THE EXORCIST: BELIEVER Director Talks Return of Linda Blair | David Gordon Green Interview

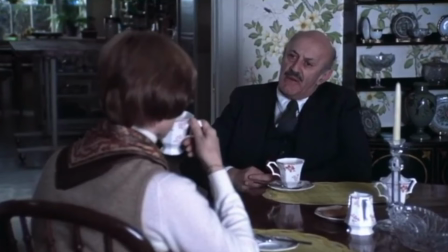3:58 You could probably lift that scene out and nobody would know the difference, but it layers in so much subtlety in her performance that I would love to hear what the conversation between Friedkin and Burstyn was in that Detective Kinnaman scene.
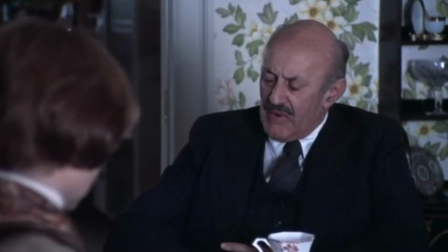4:14 It's subtle.
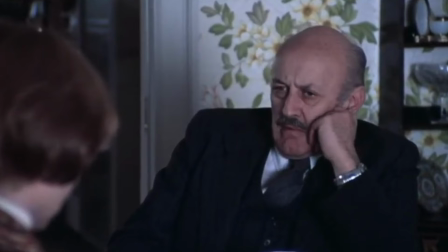4:15 It's not the big set piece. in fact it's the the absolute opposite it's the intimacy that i'm interested in the connection between uh the people in front of the camera and the and those behind and what that psychology is like is always fascinating cool answer dude i love that that is fantastic um look it goes without saying that that father maron arriving at the house and standing in the light it's one of the most beautiful shots not just in horror but in all of cinema and i felt like there was a moment a shot i'm not gonna say what it is in this film there
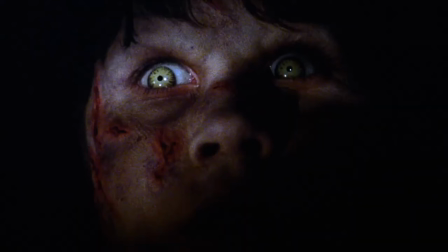4:44 was a little bit of a tip of the cap to to that shot without doing the same thing. So I'm wondering just as a movie fan, what is it about that original shot that works so well? And am I wrong that the shot that I'm thinking of is meant to be an homage to the shot in the original?
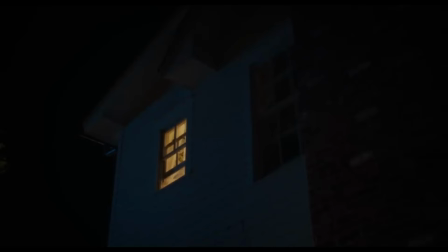5:01 I love it because we didn't intentionally design that shot to be homage, but as we're lighting, we said, hold on, stop, don't move. There's something here, tweak that step here. We got it. Yeah. So it was that kind of a, a, a set where you can't, you can't walk on a set in the morning and say, we're going to shoot this iconic shot from a movie. Nobody can plan that. But I think when the, when the, when the actor or actress steps to this specific mark and the lighting hits them just right,
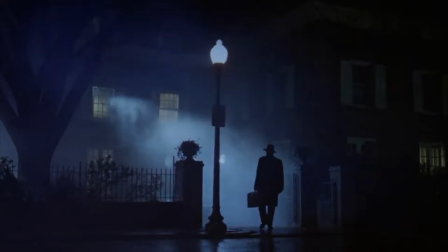5:33 you find those moments that give you chills and you know, you're doing your job well. Oh yeah. Love that. They're giving me the wrap really quick i just need a yay or nay a lot of controversy about whether or not the spider walk should have
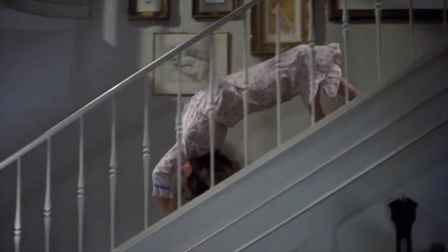5:42 been in the final cut the theatrical cut where where do you stand on the spider walk down the stairs i say nay nay hey oh i love the spider walk hey man seriously thank you for always taking time uh thank you for fitting me in your schedule man patrick always make sure that that uh that i'm in and i just want to say i appreciate you man seriously thank you so much yeah good talking to you as always all right take care man bye guys